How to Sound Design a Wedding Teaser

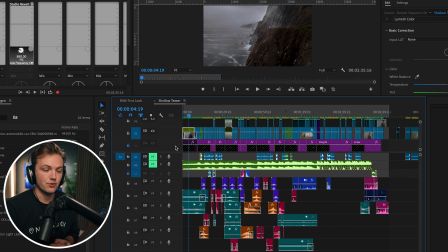4:07 So the 2 things you hear a lot is water crashing and then air, right?
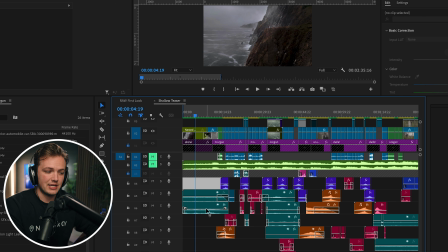4:12 Wind, mountain air. So the 2 sounds we use there are mountain air and then a cliffside sound effect.
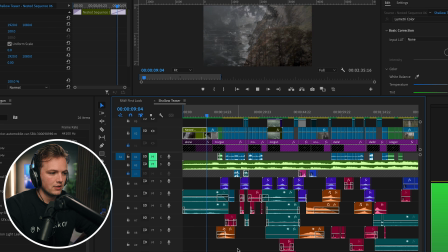4:18 That's what it sounds like. As the transition's about to happen, I want everything to kind of fade out.
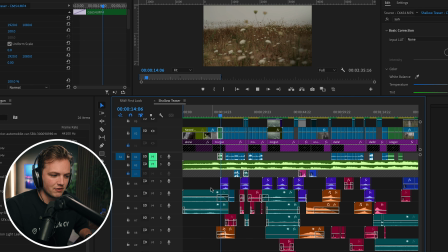4:23 So you'll notice I kind of start fading everything out as that riser comes in.
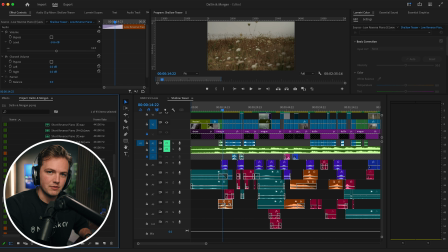4:28 And this riser is a low reverse piano from the Multiply Media Sound Effects Pack, and it has different keys. And the way I found out what key to use is I plugged in my soundtrack, the music, into a website called TuneBat, I believe.
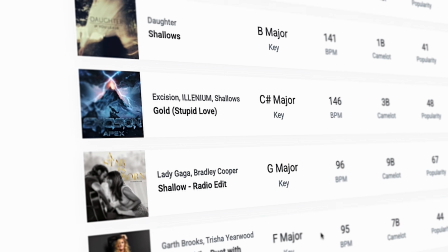4:42 And TuneBat analyzes your song and tells you what key that song is in. That way all my sound effects work in harmony.
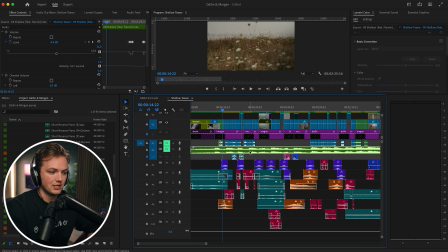4:47 So I knew what risers to use because TuneBat told me that it was an E major.
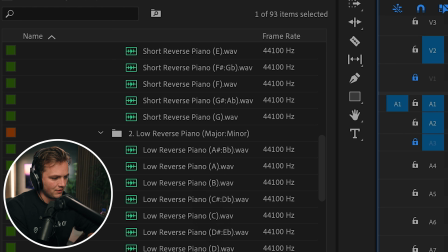4:51 And so I went into the low reverse piano folder and I found the E chord, and that's what you're hearing there, just this sound.
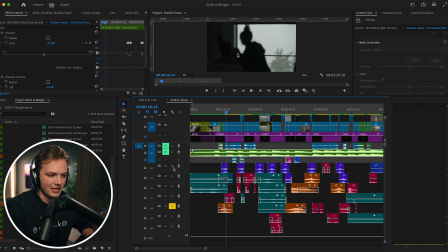5:02 Just adds to the riser. That coupled with a whoosh sound effect from the wedding sound effects pack.
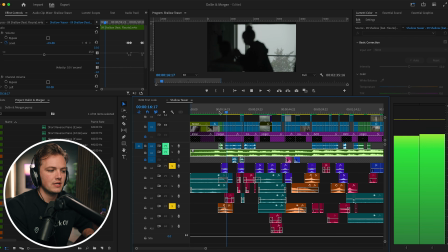5:06 Sounds like this. Now that is a inner fade transition.
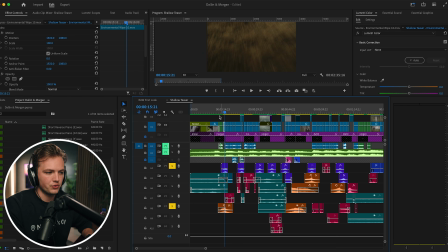5:12 It's a company that creates these really cool, basically swipes and transitions. It had its own sound with it. I removed it and added my own. Thought it fit better.
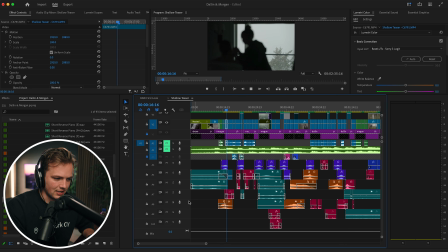5:23 And then we get into the design, okay? So this first sound is a makeup brush.
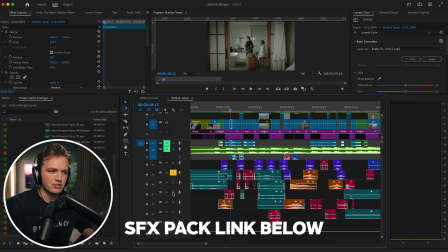5:29 You just kind of hear the bristles hitting the cheek. And then I also wanted to, obviously, you know, when you're getting your makeup done, you're talking to your artist. I wanted to hear some of the makeup artist and bride conversations in the background. That's where this sound comes from.
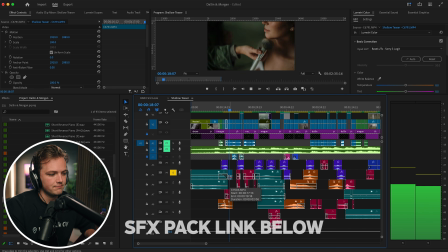5:41 Yeah, sorry, I have to hold this eyelash on.
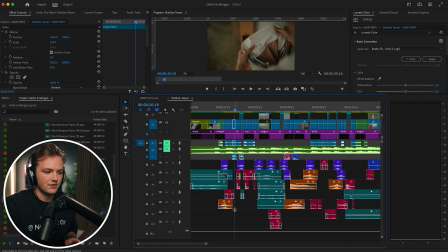5:44 And then she grabs her dress, and I removed all the sounds on this part because I wanted you only to hear the baby laughter, which I grabbed that sound bite, 2 sound bites from some old iPhone videos that they had of their baby.
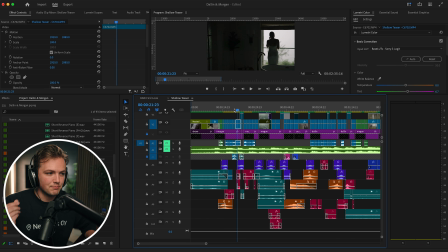5:59 Again, now you're hearing some jewelry being put on. It's very faint, very quiet. I'll play just those sounds.
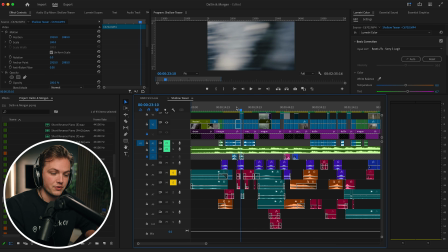6:08 You kind of hear the tinkling of jewelry along with dress movement because she's moving her arms to hear movement. You hear seagulls on this cliffside just for a brief second. More jewelry, dress movement. Dress movement, she flattens her dress.
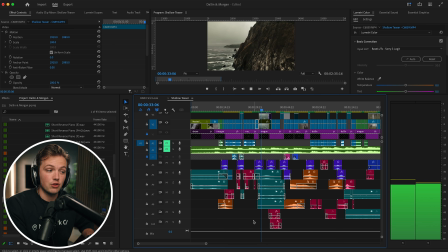6:29 More whooshes. And this is a long drone shot because the way the music is, and so I actually have 4 layers here. I have a field sound effects. I wanted to kind of hear some like grass and birds. I have a beach sound effect, so I wanted to hear seagulls and waves crashing. I have an underwater sound effect.
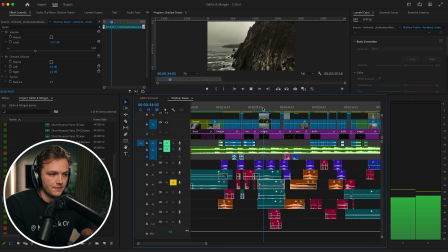6:46 It's just, here, I'll just play, it's just underwater reverb. Just kind of add this additional element to the clip. And then on top of that, I have heavy mountain air. So 4 layers all working in harmony there.
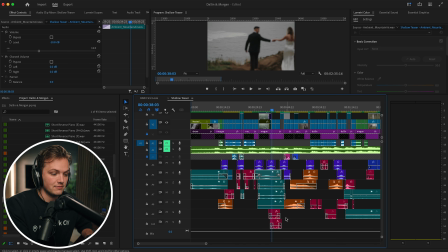6:59 And then we have footsteps coming in, and I use our footstep sound effect pack of them walking through a field.
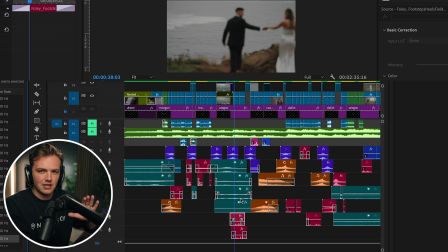7:06 I actually duplicated it so there's 2 sets of footsteps, slightly off-centered, so they sound like different sets of footsteps. Again, very faint. That's the way I like it. Sound effects kind of fade out as we transition scenes here.
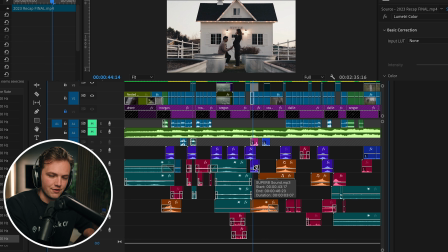7:20 I have a very distant Super 8 film sound effect pack that we also include in the sound effects pack. And then I use some audio from their first look.
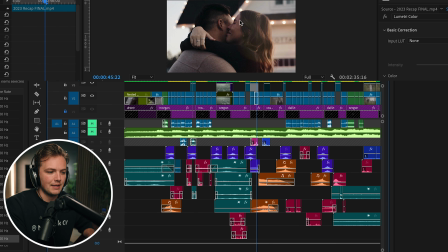7:31 I found a really cute snip of him saying, "I love you so much," and them crying. I put it on the reverb layer during this proposal scene that I got from them. And I thought it'd be powerful to go from the proposal to them now in their wedding attire, but the song wasn't doing anything for me.
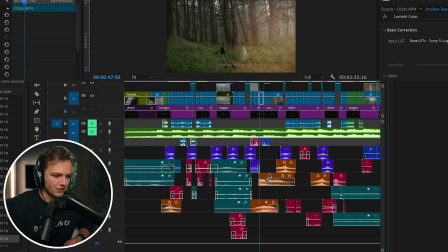7:47 So I, again, went to an E major, into the multimedia sound effects pack, got a piano low note at E, and just had it hit on that important shot. And I think adding a piano note just to hit just kind of adds importance to a moment, right?
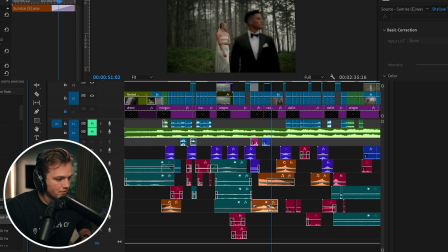8:01 Kind of weighs you down a little bit, and I love that. Coupled with a drone, which is called the Sunrise E major drone, which is just this sound.
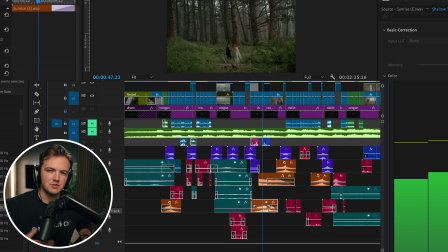8:09 Just kind of this beautiful,
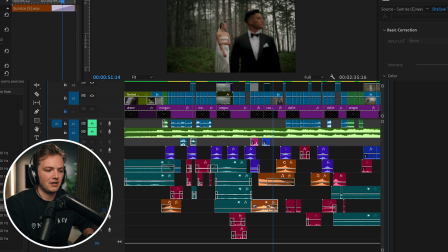8:12 radiant, I mean, it's called Sunrise, you kind of picture it, just kind of warms you up, right? It's just this beautiful drone in the background, and it played so well into this scene. Especially with the slow shutter going on here. And again, I added more sound effects, the reverb, more of him laughing in the distance, also came from their first look.
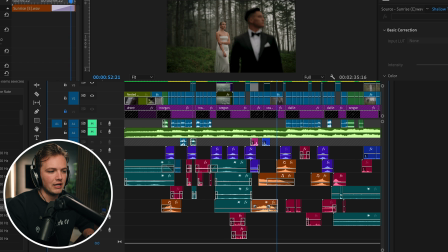8:34 Anytime there's silence, it's intentional, right? So I wanted there to kind of be a break from the sound as we lead into the next scene, right?
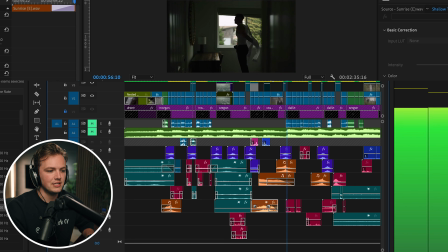8:40 So everything kind of slows down. The music is slowing down as well. Risers whooshes into lots of Foley of him moving his coat around.
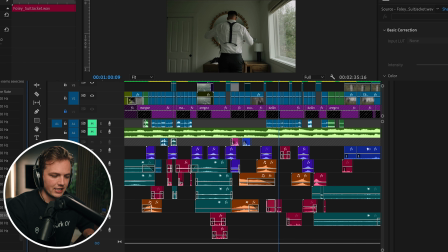8:49 I believe this is, yep, the suit jacket sound effect, which works with the shirt as well.
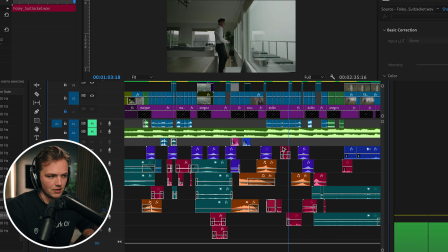8:56 So that's what you're hearing there. Footsteps walking across wood. More Foley of him just kind of moving around.
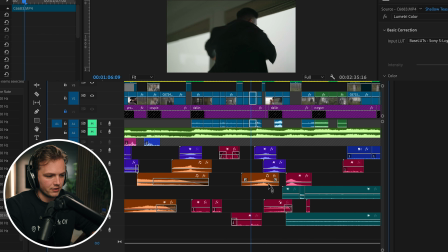9:03 Suit jacket going on. The suit jacket actually worked insanely well. I saved this part where the suit peaks with obviously where the loudest movement of his suit coat will be.
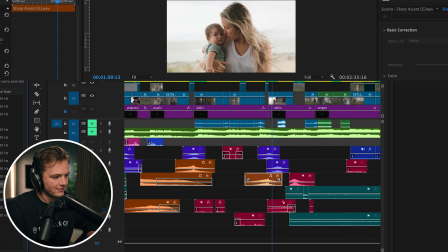9:15 Again, another riser. This is the sharp ascent riser, also in the E key, with lots of whooshes.
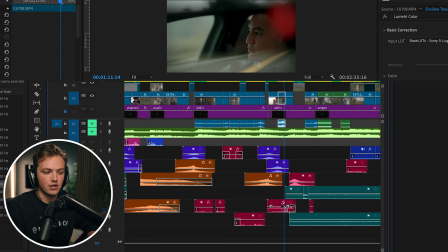9:26 This is a car sound effect.
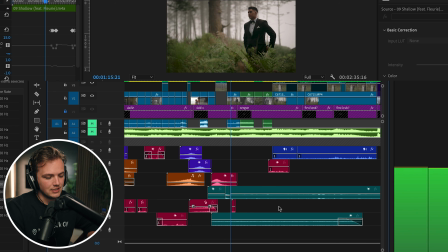9:31 Car passing sound effect. And now we're getting into ambience again, I should say.
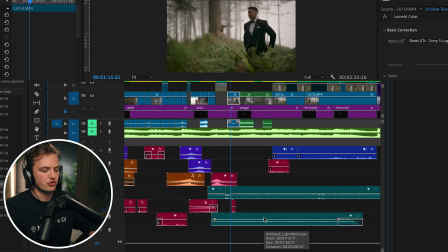9:39 Forest, light air. I wanted it to all slow down and really draw you in. Kind of like in movies where like it gets quiet before an explosion.
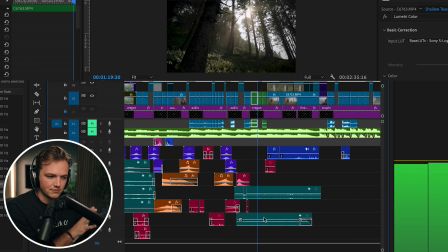9:46 I wanted all the sound effects to kind of start slowing down a little bit before the chorus hit.
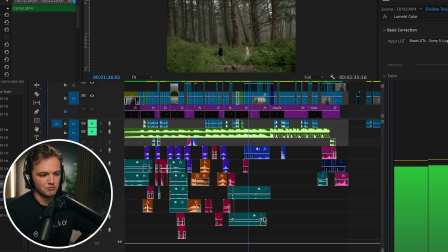9:53 Some walking sound effects. That's pretty much it. And then she approaches, he turns around.
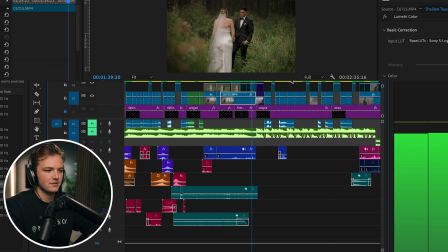9:58 They have their first look. He cries. And And then this part that was beautiful, so I included just some laughing.
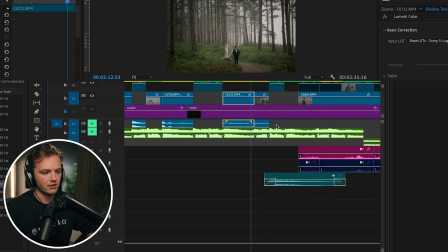10:06 And at the end here, we kind of slow back down. Music's starting to come to an end. I re-fade in some mountain air.
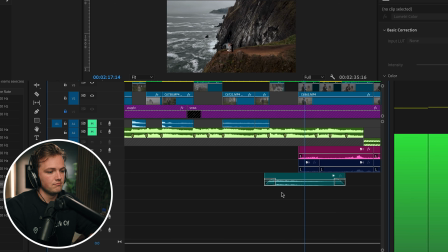10:15 Sounds like waves. I love you, darling, like, hey, all this. That's it.
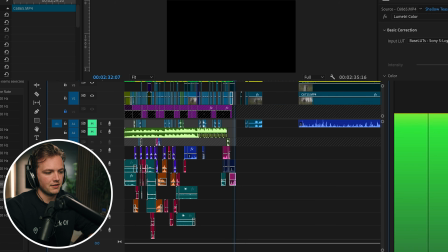10:20 And they just laugh. I wish I could rub my face like. And that is how I sound designed that teaser.
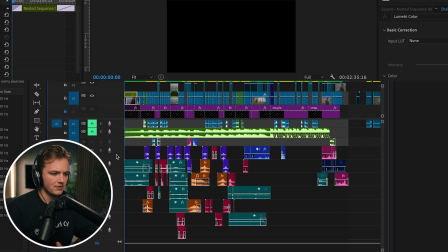10:28 Hope that was helpful for you guys, kind of seeing me peel back the curtain and showing you what it took to kind of make the edit what it was. Just a beautiful edit, and I'm very proud of it. And I will be the first to admit that it wouldn't be what it was without the sound design. I think because color grading and visuals are just eye candy and it's easy to see and to recognize,
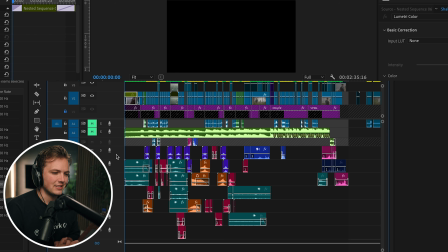10:46 they usually get most of the credit. And sound, you don't really see it, and so you don't really think about it. It should be more of a subconscious enhancer. And so I wanted to make this video to kind of give sound design the love it deserves and kind of challenge you all to spend an extra hour or two on your next teaser, your next film, just sound designing and adding more to every single shot,
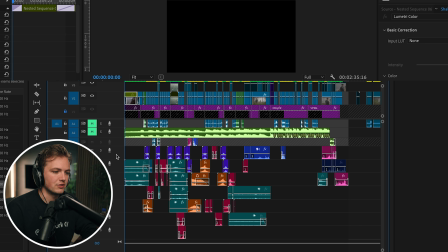11:05 really layering the sound effects and really making every shot come to life in a way that it hadn't before. And again, if you want links to the wedding sound effects pack or the multimedia film score pack, I'll link those both as the top links below. But that is it for today, you guys. If you want to see the full teaser with music, it is on our Instagram at Runaway Vows, so head over there and check it out. But thank you so much for the love. Thank you for watching. We'll see you in the next one.